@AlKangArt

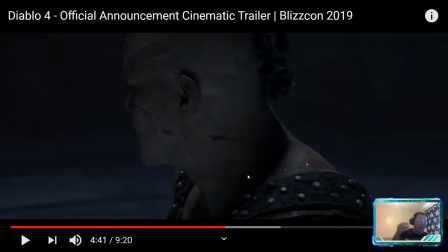24:56 and then you try to cheat it so that there's an impression that the light is coming from an object. So, case in point, with the desk lamp, there could be a light under the desk lighting them. There could be a light coming in from a slight off angle. But because we as the audience see click and the light go bunk,
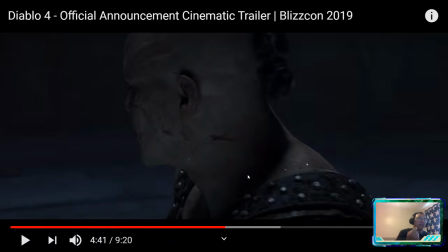25:15 come on, we think that that actor is being lit by the desk lamp. Job done, right? So you guys think that that torch goes out, and that's why those lighting conditions change.
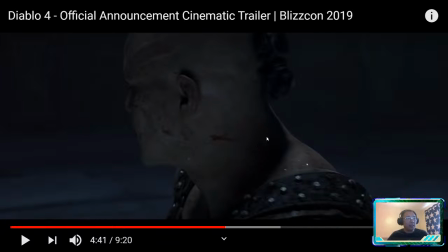25:29 But I guarantee you, this scenario, the actors are not being lit by the practical light from the torch, right? It's just something I want you guys to consider. Light for drama, and then justify the lights later.
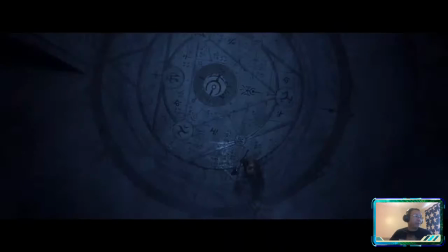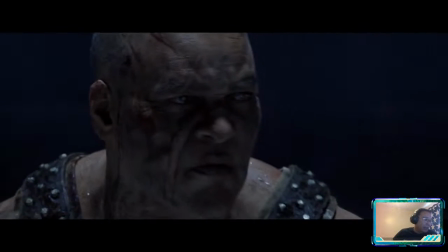25:48 So again, that cool color.
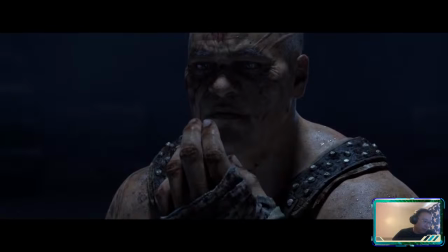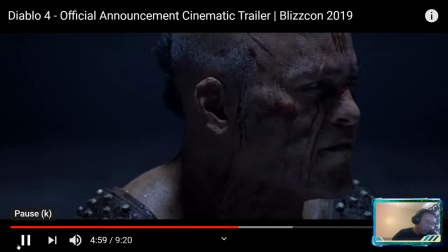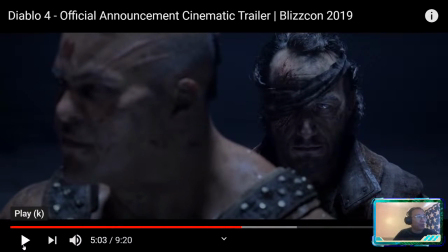26:03 That's a typical horror movie reveal. Love it. Still works.
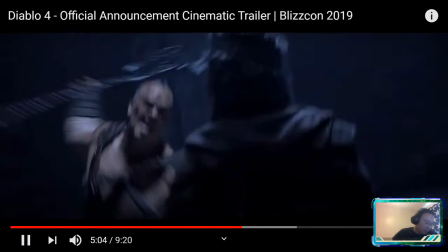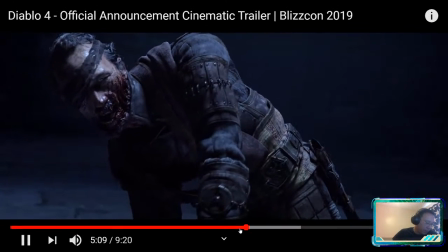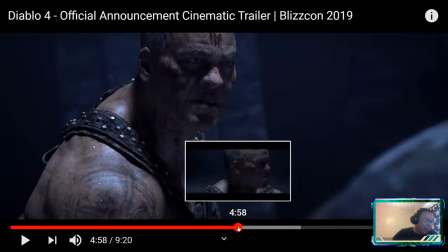26:17 Okay, I want to talk a little bit about camera moves.
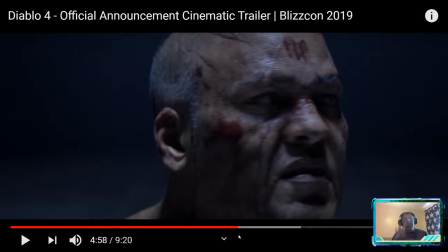26:20 So the one thing I like about doing these trailer type analyses and these video clip analyses is we get to talk about many, many different things in terms of shot design.
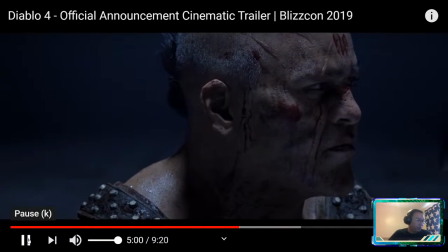26:32 So, watch the strike.
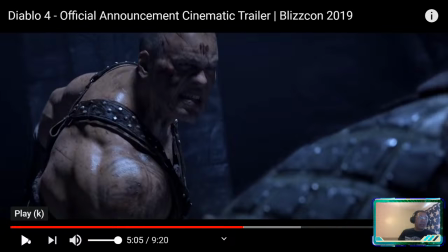26:40 Right? What did the camera do on that strike?
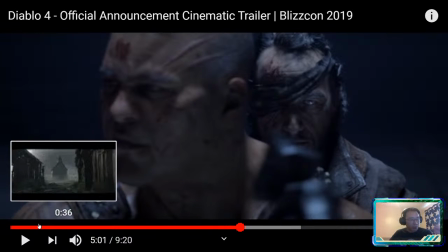26:49 Okay, watch the whole strike sequence and let's talk about what the camera is doing. Watch carefully.
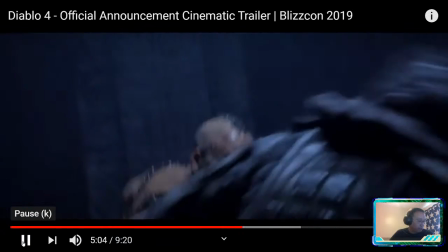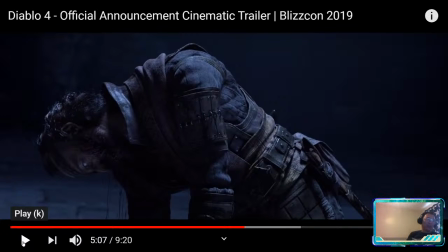27:00 Cool. Very cool. I love it. And super subtle. Probably didn't notice it the first time you watched this. Yeah, that was the previous shot.
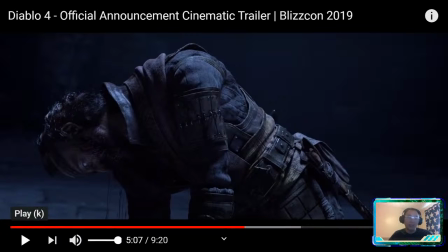27:18 I'm talking about this strike on the guy who was the leader of their group.
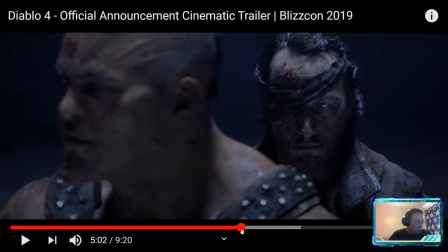27:26 So I'll play this back again.
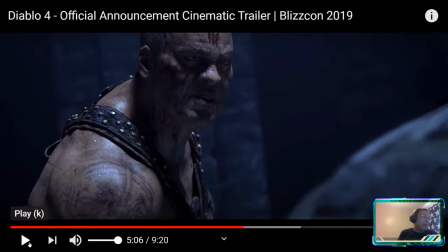27:31 Right? So what happened with that particular camera shot? Yes, okay. So now let's talk about the speed of the camera too. So the camera rushes in at the moment of strike.
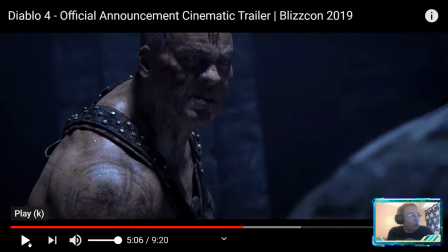27:48 Why do that? Why have the camera rush in at the moment of the strike? And follow the weapon. Why is that?
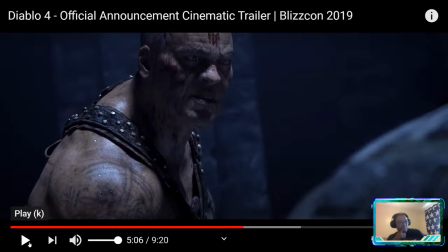Yes. Yeah. To add power, to add emphasis. Right? And also a slight disorientation because it happens suddenly. Boom!
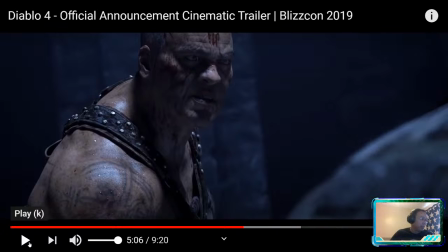28:24 Right? To emphasize, make the moment more powerful. Absolutely. Then why this? Then why this? Right?
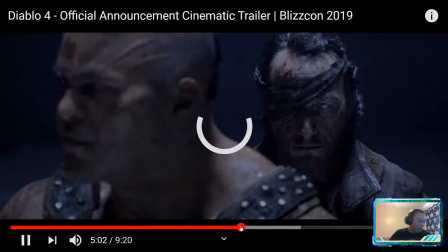28:36 What did the camera do right after the strike? Watch. Strike.
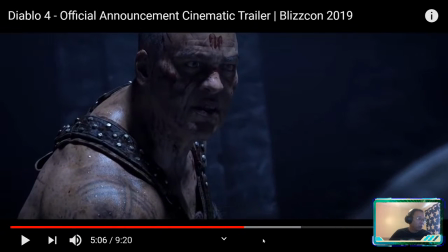28:41 Then why that? What is the camera doing? Right? Right after the strike.
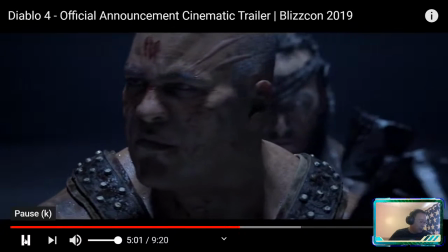28:46 What's the camera doing? Let me see if I can time this.
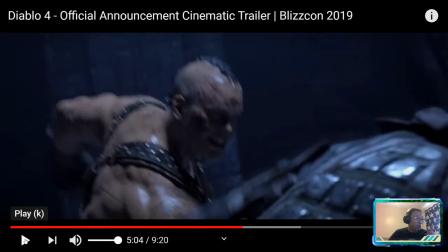28:52 Okay. Right after this.
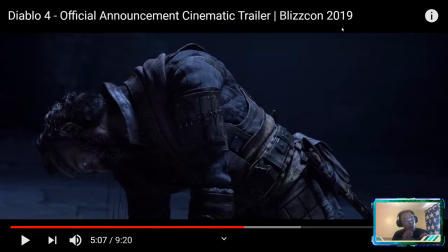28:58 Yes. But it's not a zoom. It's called a push in. So the camera's actually pushing into this face. Slowly.